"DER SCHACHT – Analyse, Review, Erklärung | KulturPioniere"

Gut, ich bin mir sicher, das war auch irgendwo die Intention hinter der Bildsprache, ja, denn schließlich will der Film ja gerade sein Publikum abfacken und anwidern, nur um dem Zuschauer dann am Ende einen Spiegel vorhalten zu können und zu sagen, ey, hier, guck mal rein, merkst du was? Merkst du was? Und mich persönlich stellt es ja auch irgendwo zufrieden, denn was die unterhaltende Wirkung von Filmgewalt angeht, bin ich sehr stark bei meinem Bruder Tarantino. Ja, wir sind ja so. Und wenn irgendwo Eingeweide in einem Film durch die Gegend fliegen, dann komme ich angeflitzt wie der Roadrunner. Ich bin das Opfer der durch Gewalt verherrlichenden Medieneinfluss abgestumpften Gesellschaft. Aber ich gehe trotzdem nicht raus und baller ein paar Ausländer über den Haufen. Wahnsinn! Wie macht der das nur? Oh!
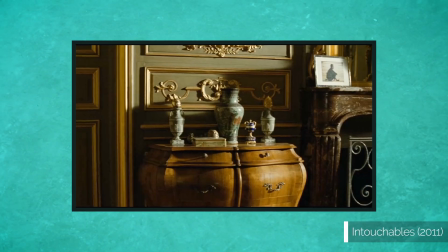537s
Also klassische Musikstücke in Filmen erzählen meist eine bestimmte Epoche oder vermitteln entweder ehrlich einen intellektuellen Charakter,
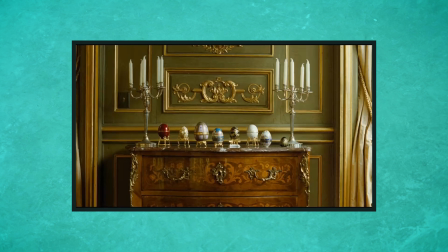544s
wie zum Beispiel bei Ziemlich beste Freunde, oder werden ironisch eingesetzt. Hier ist letzteres der Fall.
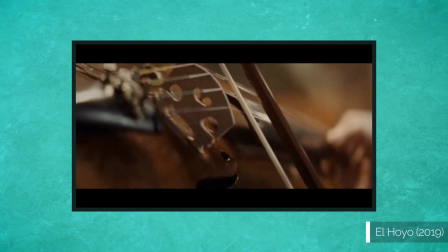548s
Gerade bei den Zubereitungsszenen des Essens wird so das Gefühl von Bildungsbürgertum und High Society vermittelt.
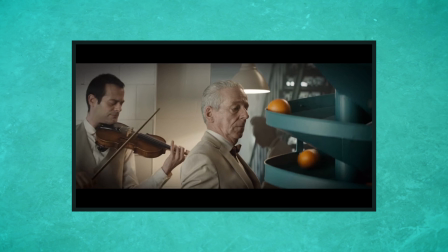554s
Das kontrastiert dann wiederum die Szenen aus der Haupthandlung innerhalb des Gefängnisses, die eher eine ranzige, proletarische Wirkung versprühen. Ja, und auch innerhalb der Musikstücke gibt es solche Kontraste. So werden beispielsweise die zarten Violinenklänge immer mal wieder durch metallische Schläge akzentuiert, die dem Ganzen entgegen der konkreten Ereignisse im Bild irgendwie einen sterilen, industriellen, ja leicht bedrohlich sinistren Unterton verleihen, würde ich sagen. Diese Kompositionsmethodik nennt man übrigens Mood-Technik. Aber wo wir eh gerade mal bei den Kompositionstechniken innerhalb der Filmmusik sind, auch die sogenannte Leitmotivtechnik wird angewandt. Zum Beispiel sind die Montagesequenzen mit einem markanten Track unterlegt, in dem der industrielle Charakter, der vorher nur akzentuiert aufgetreten ist, auf die Spitze getrieben wird. Durch diesen Unterschied innerhalb der musikalischen Ebene des Films bekommt der Zuschauer dann irgendwie auch das Gefühl, dass sich was beim Protagonisten geändert haben muss.
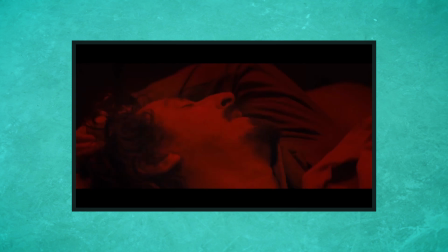607s
Tatsächlich wird das Thema kurz vor dem ersten Plotpunkt eingesetzt, als Goreng lernt, die Zustände zu akzeptieren und so den Status des Neulings abzulegen.
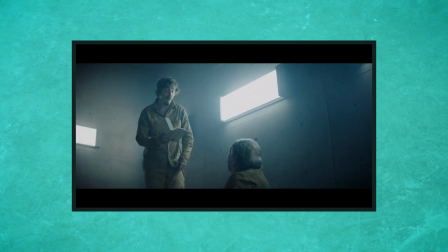615s
In Kombination mit den rhythmischen Schnitten und den repetitiven Bildern der Montage wirkt das Ganze dann auch ein bisschen hypnotisch und einlullend,
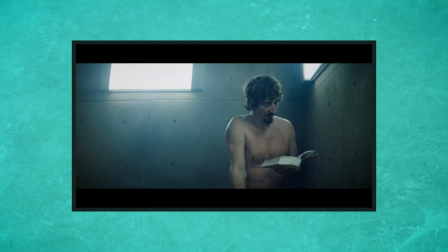622s
ohne jedoch seinen bedrohlichen Unterton zu verlieren. Gentlemen, ist das immersiv oder was? Kein Plan, wie es euch geht, aber mich erinnert der Film optisch so ein bisschen an Saw oder Das Experiment oder sowas. Was meiner Meinung nach auch total passt, weil eine ähnlich düstere und beklemmende Stimmung erzeugt werden soll. Nicht, dass es nochmal umfällt. Denn mit einer Farbdramaturgie und einer farblich durchdachten Bildkomposition erzeugt man Atmosphäre im Film. Das ist so, das weiß man.
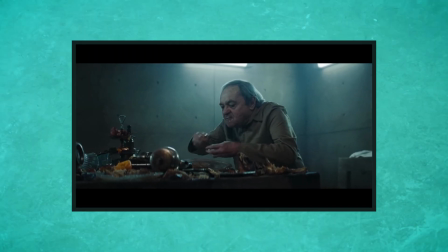650s
Das ist klar, aber die emotionale Basis, wenn man so will, auf der sich die Geschichte entfaltet, wird durch entsättigte Farben mit kränklichem Grünstich gebildet.
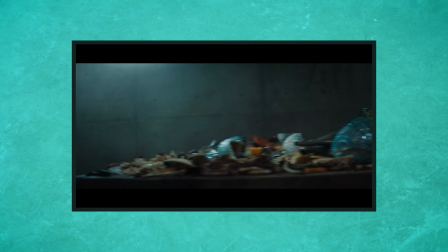658s
Dieser wirkt auf den Zuschauer surreal und unangenehm, weil es negative Assoziationen in uns weckt.
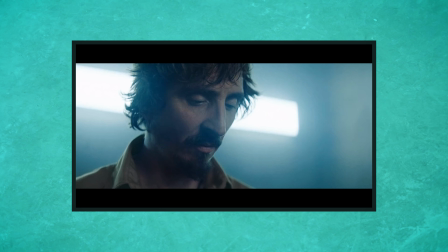662s
Fäulnis, Krankheit, Gift, Siechtum und so weiter. Gibt ja einen Grund, warum viele Horrorfilme dieser Farbdramaturgie folgen.
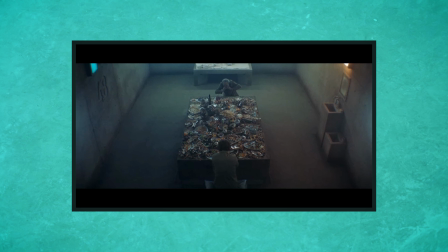668s
Das ist so Klischee, dass es manchmal sogar grotesk überzeichnet wird. Erinnert ihr euch noch an das Serum aus Reanimator?
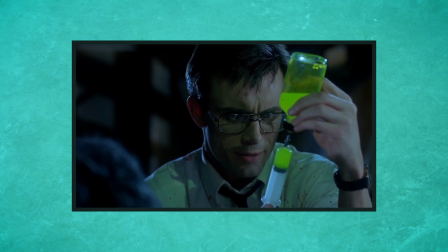675s
Lecker, ja, das sieht gesund aus, oder? Stellt euch mal vor, so sieht das Heilmittel gegen den Coronavirus aus.
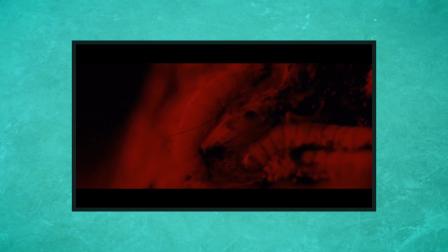680s
Geil, würde ich sofort spritzen, ey. Kontrastierend dazu sind manche Szenen monochrom mit Rot als Komplementärfarbe zu Grün eingefärbt, was wiederum die Nachtszenen von den Tagszenen abheben soll und außerdem subtil Gefahr suggeriert.
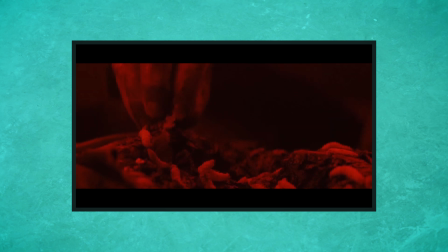692s
Da hat sich Castello Urrutia möglicherweise an Hitchcocks Vertigo orientiert.
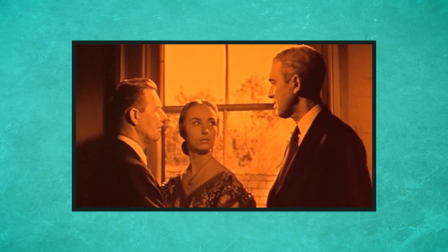696s
Denn genau wie bei Hitchcocks Meisterwerk des Kriminalfilms begünstigen die Komplementärkontraste innerhalb der Montagesequenzen den halluzinatorischen Effekt. Ach, und auch was die Kameraführung angeht, arbeitet der Film wieder mit Kontrasten, denn die Handkamera wird hin und wieder mal aufgebrochen und zwar dann, wenn die ganze Chose an Surrealität zunimmt.
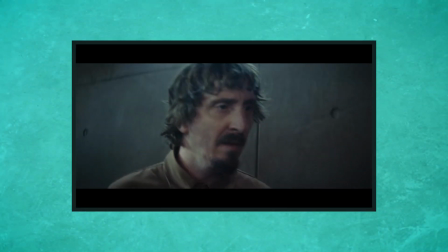711s
Besteht der Film zwar zum Großteil aus Aufnahmen einer Schulterkamera, also ein Stilmittel, um durch roughere,
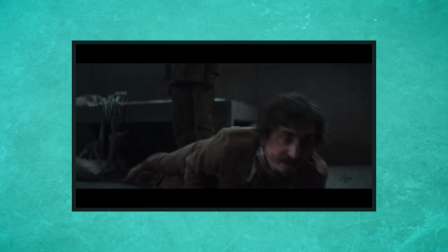716s
verwackelte Bilder im Vergleich zum samtweichen Hochglanzlook von Blockbuster-Produktionen einen eher dreckigen,
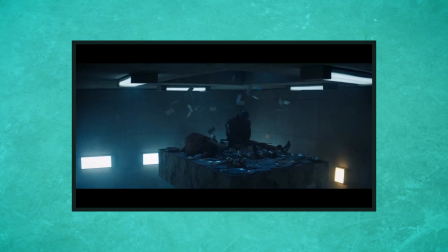722s
dokumentarischen Flair zu erreichen, werden diese hin und wieder von gemäldehaften, symbolischen Kompositionen unterbrochen.
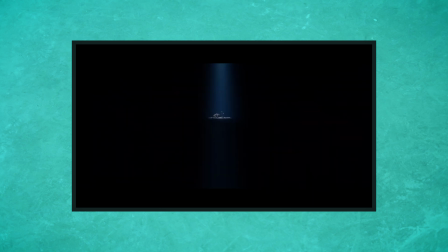728s
Zum einen verstärkt dies den erhabenen Charakter, wenn Goreng beispielsweise ganz nach unten im legendenumwobenen untersten Stockwerk ankommt.
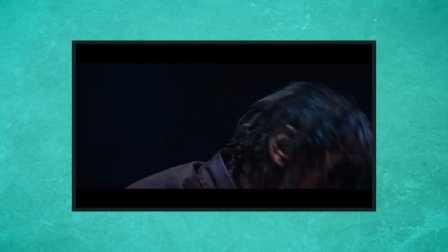735s
Zum anderen sagt uns die narrative Kameraarbeit aber auch: Leute, hier hat sich was geändert, passt auf, das hier ist jetzt wichtig.